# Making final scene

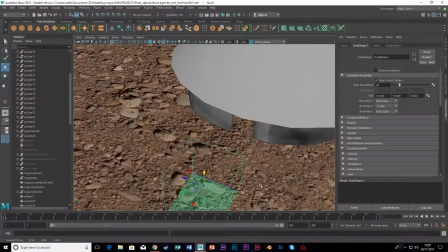248s
This fire looks realistic, but then something happens when I edit the box and it turns into a more circular thing.
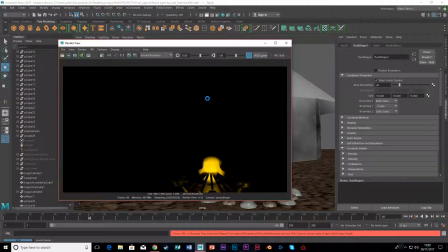254s
So yeah, that looks fine. I'm quite happy with that.
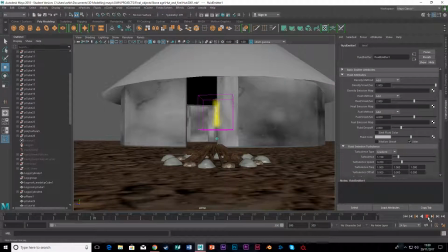259s
I've probably just got to change around some of the settings again, which you'll see later on in this video.
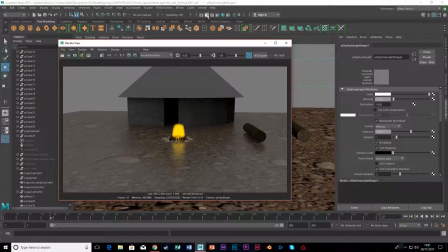266s
So I'm just editing the settings and everything. So yeah, it's still a bit round. Oh, here we go.
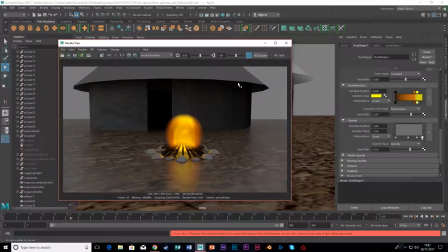271s
I did something then. I can't remember what. It just turned it into circular.
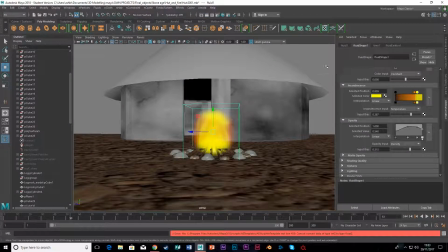277s
T-circular, not really realistic. And obviously as the flames are ending in the box, it's kind of gets away from the point.
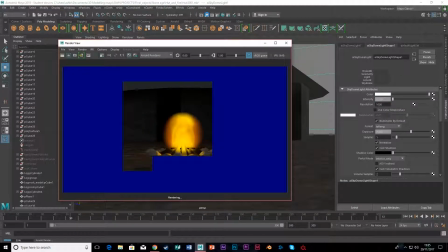287s
Another thing in here is when I realised the floor was very shiny, and I was like, I need to change that setting.
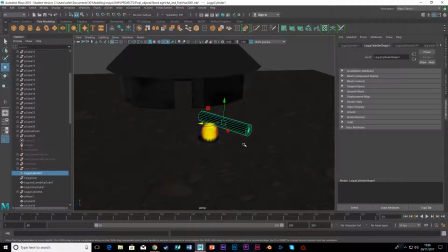292s
And now I'm just messing around making things darker, just trying to see what the glow's like, and and stuff.
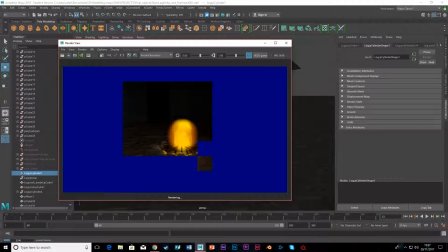298s
I have set up some machine, putting a log there.
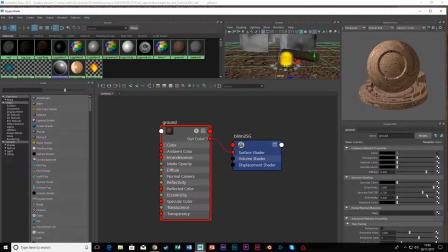301s
And some of the things I did notice well, and here we go, look, I'm changing the blend down and stuff, so it's just not shiny.
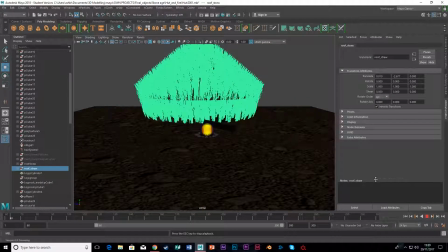309s
That's because I put the wrong texture on. So here I've added the straws back in, and now with the hair system, the straws, and the fire, it really just slowed down my computer time.
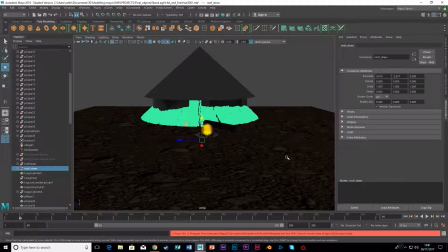318s
And here the straws kind of messed up. Don't know what was going on. It's because I moved the hut down itself without moving the hair system over.
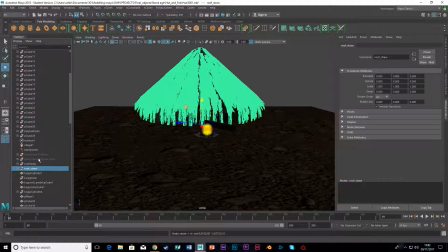326s
So I played around with that, and I ended up deleting it in a bit and just redo it again because it's just easier.
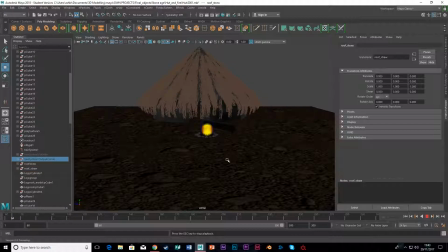331s
But yeah, some of the other things I need to change on the fires is to make the glow more intensive, so it lights up more of the scene. So as the scene's going to be at night time, I want the fire to be really strong and look really natural and stuff, so it lights up the scene more effectively so you can see everything else. But here I was just adding a new hair system in.
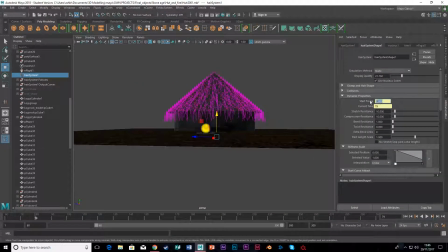350s
I was just messing around with the hair system, trying to get it sorted, but I was in the wrong kind of settings.
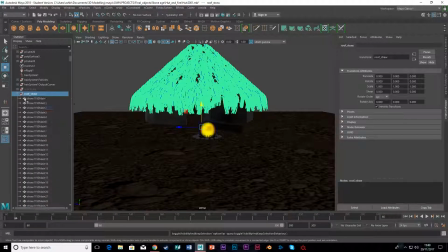356s
I needed to be I need to be in straw settings rather than hair settings, and here we go, but obviously editing it slows everything down,
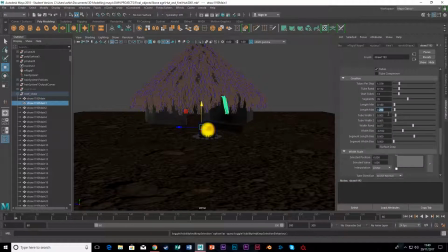365s
mess around with the settings and stuff, so I think I ended up deleting this hair system because it started messing up. I wasn't 100% sure what I was doing, so I just found it easy just to redo it all again, start and reset really.
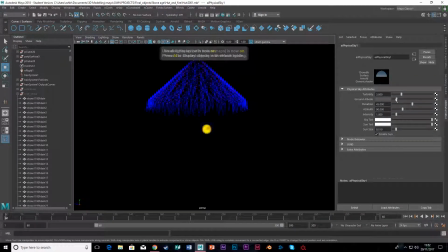381s
Yeah, here I was messing around with the Arnold Sky Dome and stuff, and here's like the fire. Very rounded because obviously we've got freeze on a frame, everything like that.
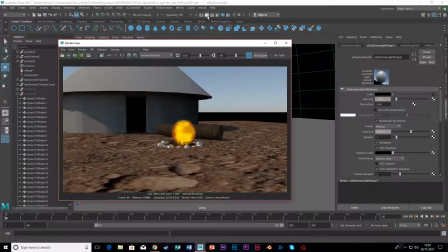392s
I was just trying to go with the actual light physical sky thing in Arnold, but there was like the black thing,
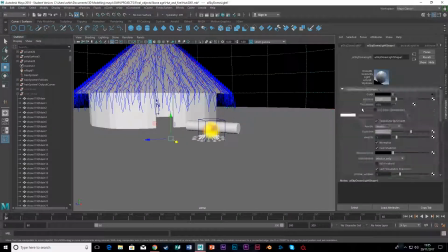398s
so I'd add more planes in, but then the black's still there, so that was a bit annoying,
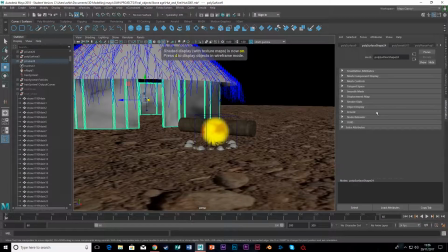403s
probably because I had to move it down more. I've just realised that in my head right now, probably if I moved the dome down you wouldn't see the black at the
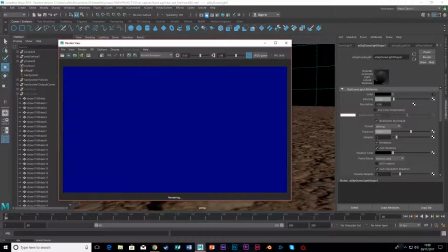412s
back of the thing, because it accesses the horizon, so I have to bring the horizon down. See, it's a good thing it's a good thing doing this video, so it makes me learn a bit more.
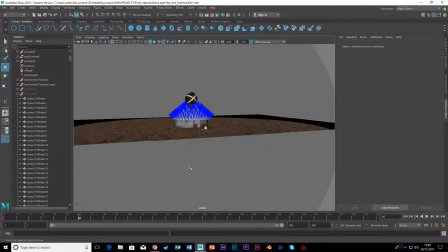420s
So yeah, so just messing around here.
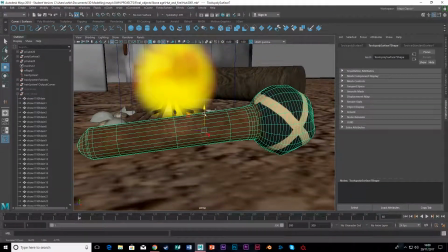423s
I've inserted the tools into from what I made earlier, so they're coming into the scene now.
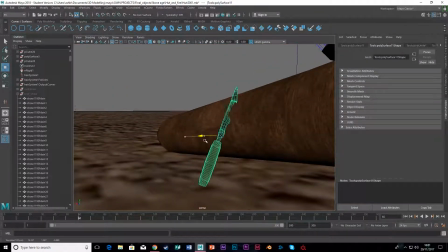432s
Obviously scaling all right. So there's the knife and stuff.
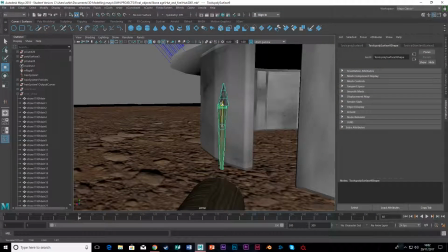436s
Obviously the spear, prop it against the hut, so it's like one of the hunters has just came back.
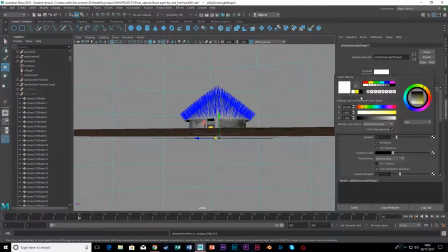441s
So that was a quick test rendered. What it looks like with all the light stuff, so you can see everything. But obviously my scene's not going to look like that, it's going to be dark.
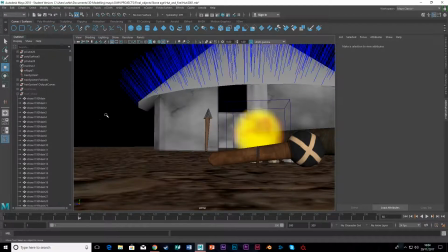449s
Again, I encountered some problems which you can see, like the knife you can't really see, the spear you can't see much. So it's kind of like a bit of a waste of time modelling them if they don't show up in the scene, so I will have to edit them round so then they can be shown.
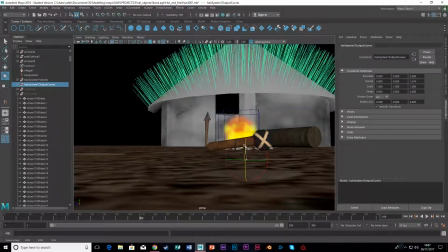463s
But it's in the actual final scene when I'm doing the camera movements, I will be doing close-ups of the tools and stuff, so they will be seen.
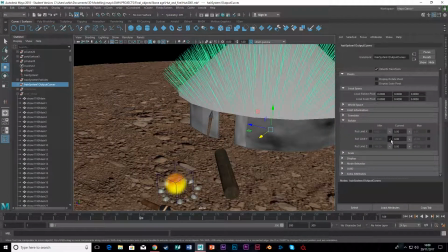470s
So it's not going to be a complete waste, but it's just editing it all so they show up more.
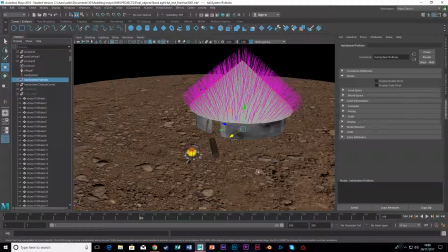476s
And here I realised the scaling was all wrong. The hut was too small compared to the log. Like the log is as tall as the hut if you set it up. So I thought, okay, let's just try and scale it all in, scale the hut and all the hair systems out.
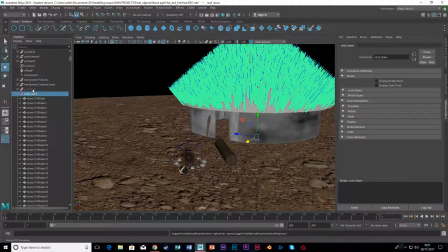488s
And then I realised that's really a bad idea. The computer was not happy. So after mine there and of pretty much crashing, I had to shut it down in a minute.
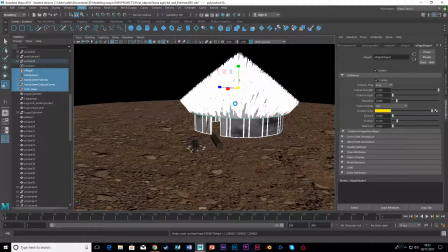498s
As you see, so here we go. I'm trying to select everything. And I thought, okay, mesh combined, and it's now trying to combine over 1,000 objects. Into one, and there was a good thing I incremented and saved.
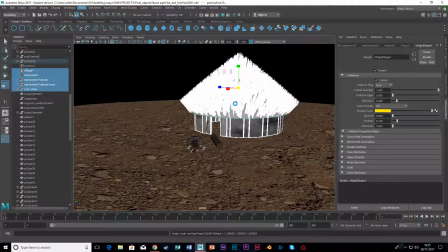510s
Yeah, because the computer mine was having none of it, so I sat here for a good 5 odd minutes and seeing it for work, and it just wouldn't.
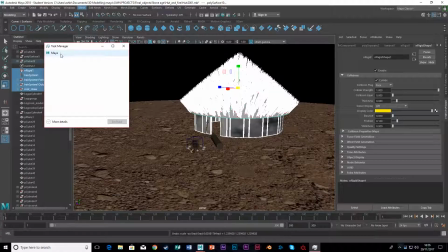519s
So should have Maya loaded up. There we go. Look, Task Manager, load up Maya again.
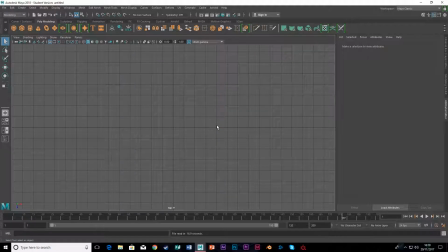524s
At first I opened the scene, and then I realised, oh, when it loads, I was like, oh, this is not how I left it. I was like, oh no, did I not save it?
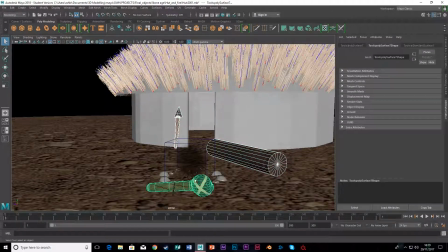532s
Then I realised because I incremented and saved it went down. So everything's back up here again. I decided I'm just going to make everything smaller.
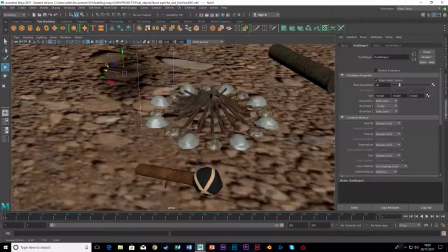537s
Rather than making the hut bigger, just going to make everything else really small. Just so the scaling is all better.
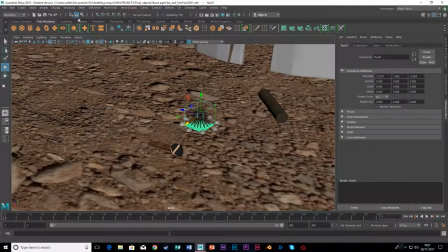544s
There's a lot better scaling and stuff here. And then measure, so just got to rearrange the scene and stuff.
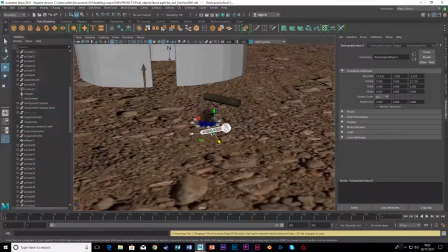549s
It looks a lot more realistic. As you won't be carrying around a log which is the size of your house.
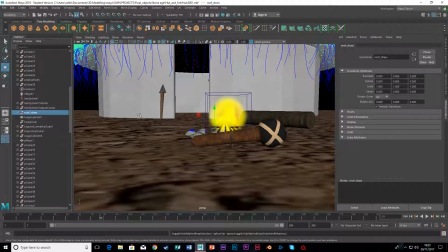555s
Neither would you have a spear that is near enough the size of your house as well. So this all looks a bit better.
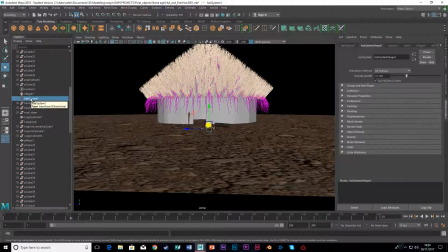561s
Maybe make the spear a bit bigger again, because spears are quite long, and maybe with the club as well, but don't want to go too ridiculous.
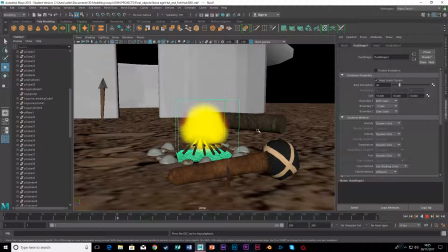569s
Because reference image, the house isn't huge, but I think I've got a better scaling here than what it was originally.
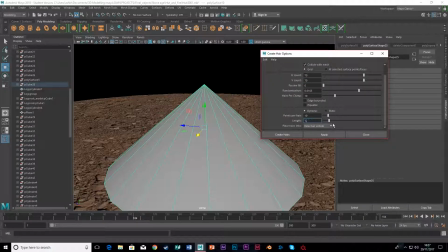577s
So this is my third attempt at the roof now, to try and get it right.
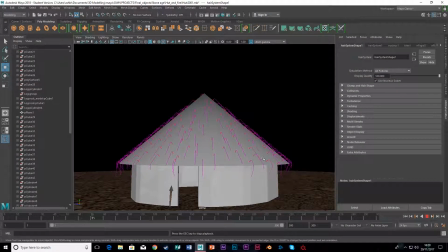583s
As it's very difficult, because if I just left it like that, the computer would run fine, I can render it, but then it just doesn't cover the whole cone.
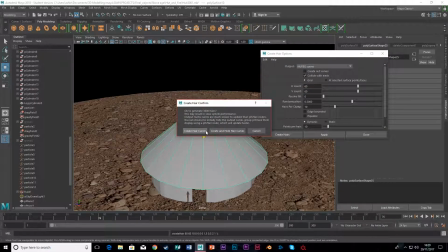591s
So I'll have to have more. Here we go, deleted and put it more less than what I had before, but I moved up.
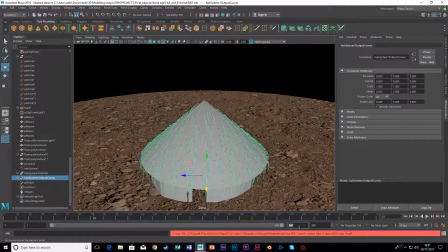598s
It's like, I think it was 60 or 70, I can't see with the Windows screen, but it was as much as I had originally, but it's still a lot of objects.
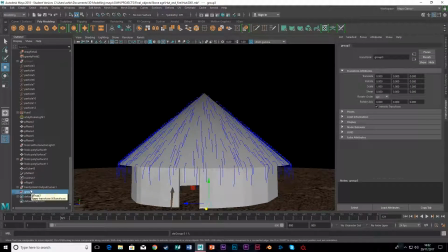606s
It's still creating near enough 1,000 meshes, but it's needed so I can get a realistic factory roof effect on the building.
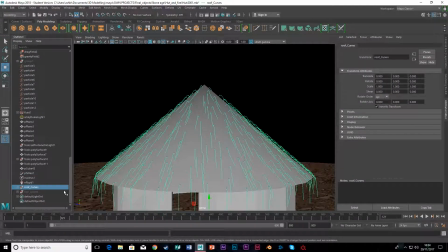617s
So yeah, so going through what I'd load up the video tutorial again, just following through step by step,
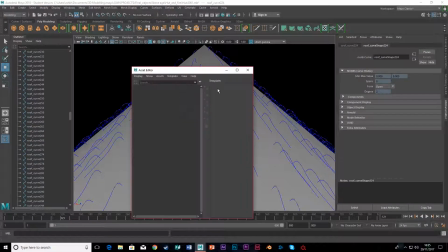622s
grouping everything together, make sure I've got backups, add saving as I go along.
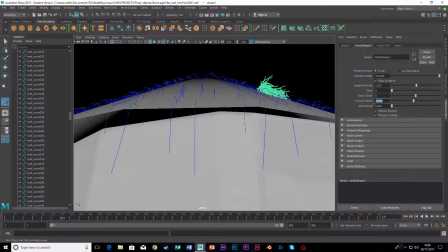629s
Excuse me. So yeah, so just messing around with the straws and getting the roof all sorted.
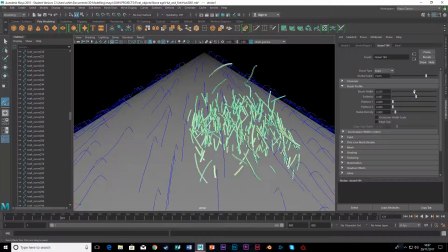638s
Trying to get it all to stick together, follow the path and everything else,
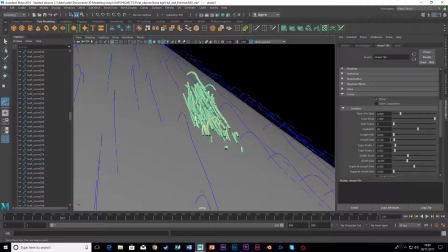643s
because obviously you just don't want it too thick, but you need a lot of it, like in the reference images.
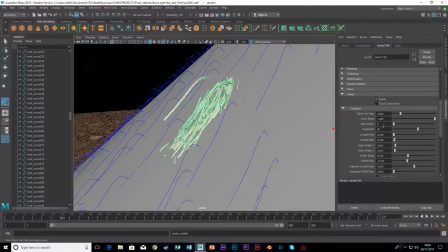648s
It's all thin straw because it's a thatched roof, but there's a lot of it,
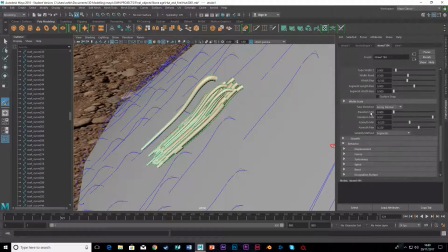653s
and this is just like I found the quickest way to create, rather than creating individual polygons or paint texture.
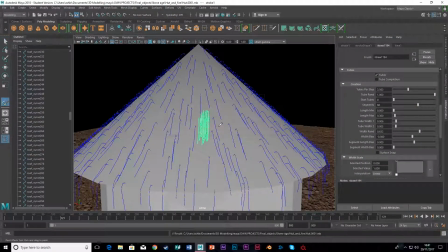658s
Using the hair system, it's just easier, even though it uses more GPU power and slows the system down.
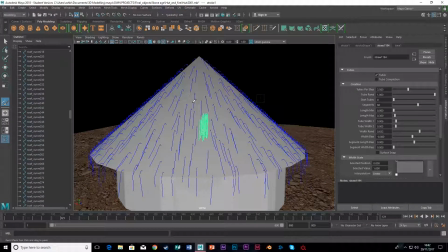665s
It's just easier, and what I can do is just when I'm decoding cameras,
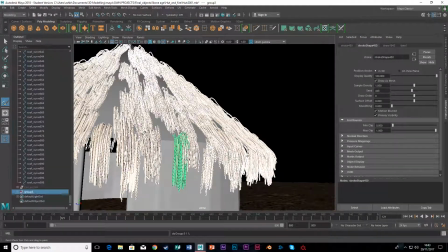670s
I could just hide all the hair systems and the fire and stuff, get the camera movements done, and then bring them back in and get it set up that way.
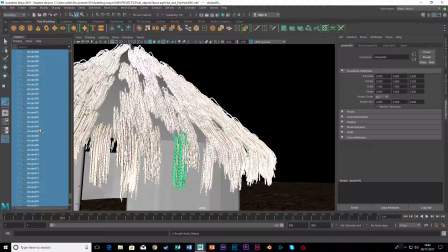678s
So I've got all the keyframes in and everything I need to do, but then I can just run it through,
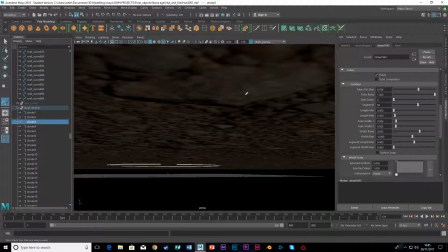684s
render it out, rather than trying to mess around with it still being live rendered.
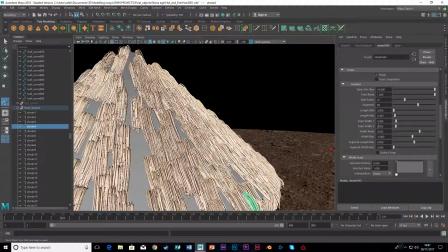689s
So here we go, like my roof's like, yeah, that's good, but it's still not covering everything. Like you will definitely be able to see the cone. So I was just trying to get it to the right settings.
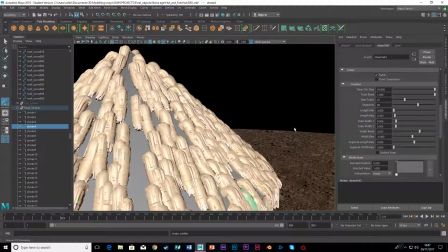697s
Here, the thickness was the rug setting.
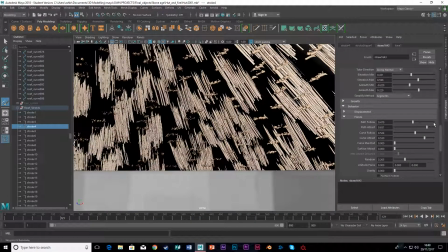701s
So I'm just messing around to try and get covered here.
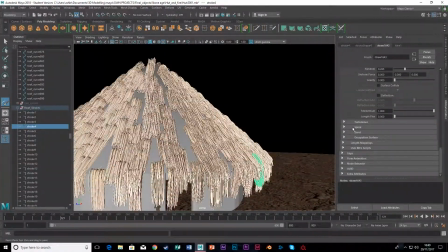704s
Obviously it started going inside the ceiling, which like, I don't want that to happen, even though you won't see it, but it's just wasted mesh.
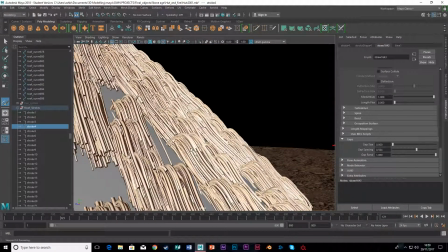711s
So I was playing around with some of the things again, made it way too thin. I managed to get the thickness how I liked it eventually.
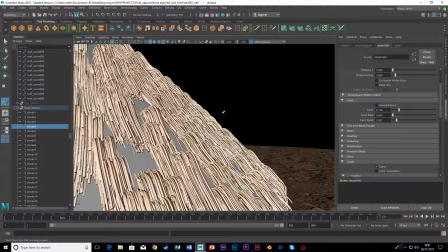716s
And then I went up to the right, what I hadn't realised was that my computer stopped recording,
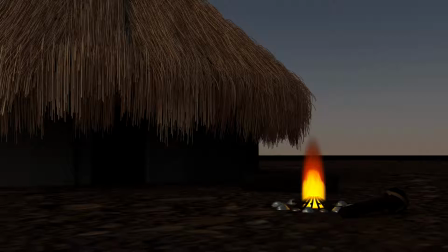723s
but I thought I've clicked record again, it's just not saved. So basically I was just messing around with the factory roof, get it all right, editing some of the settings around, and this is the final outcome really of the image you see on screen now.
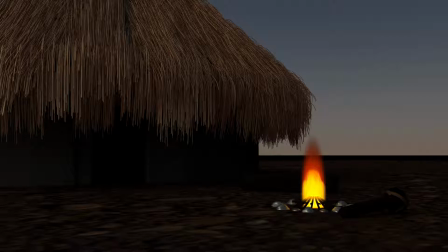739s
It still needs a lot of tweaking. I need to change the rocks down to make them not shiny so they actually look like rocks.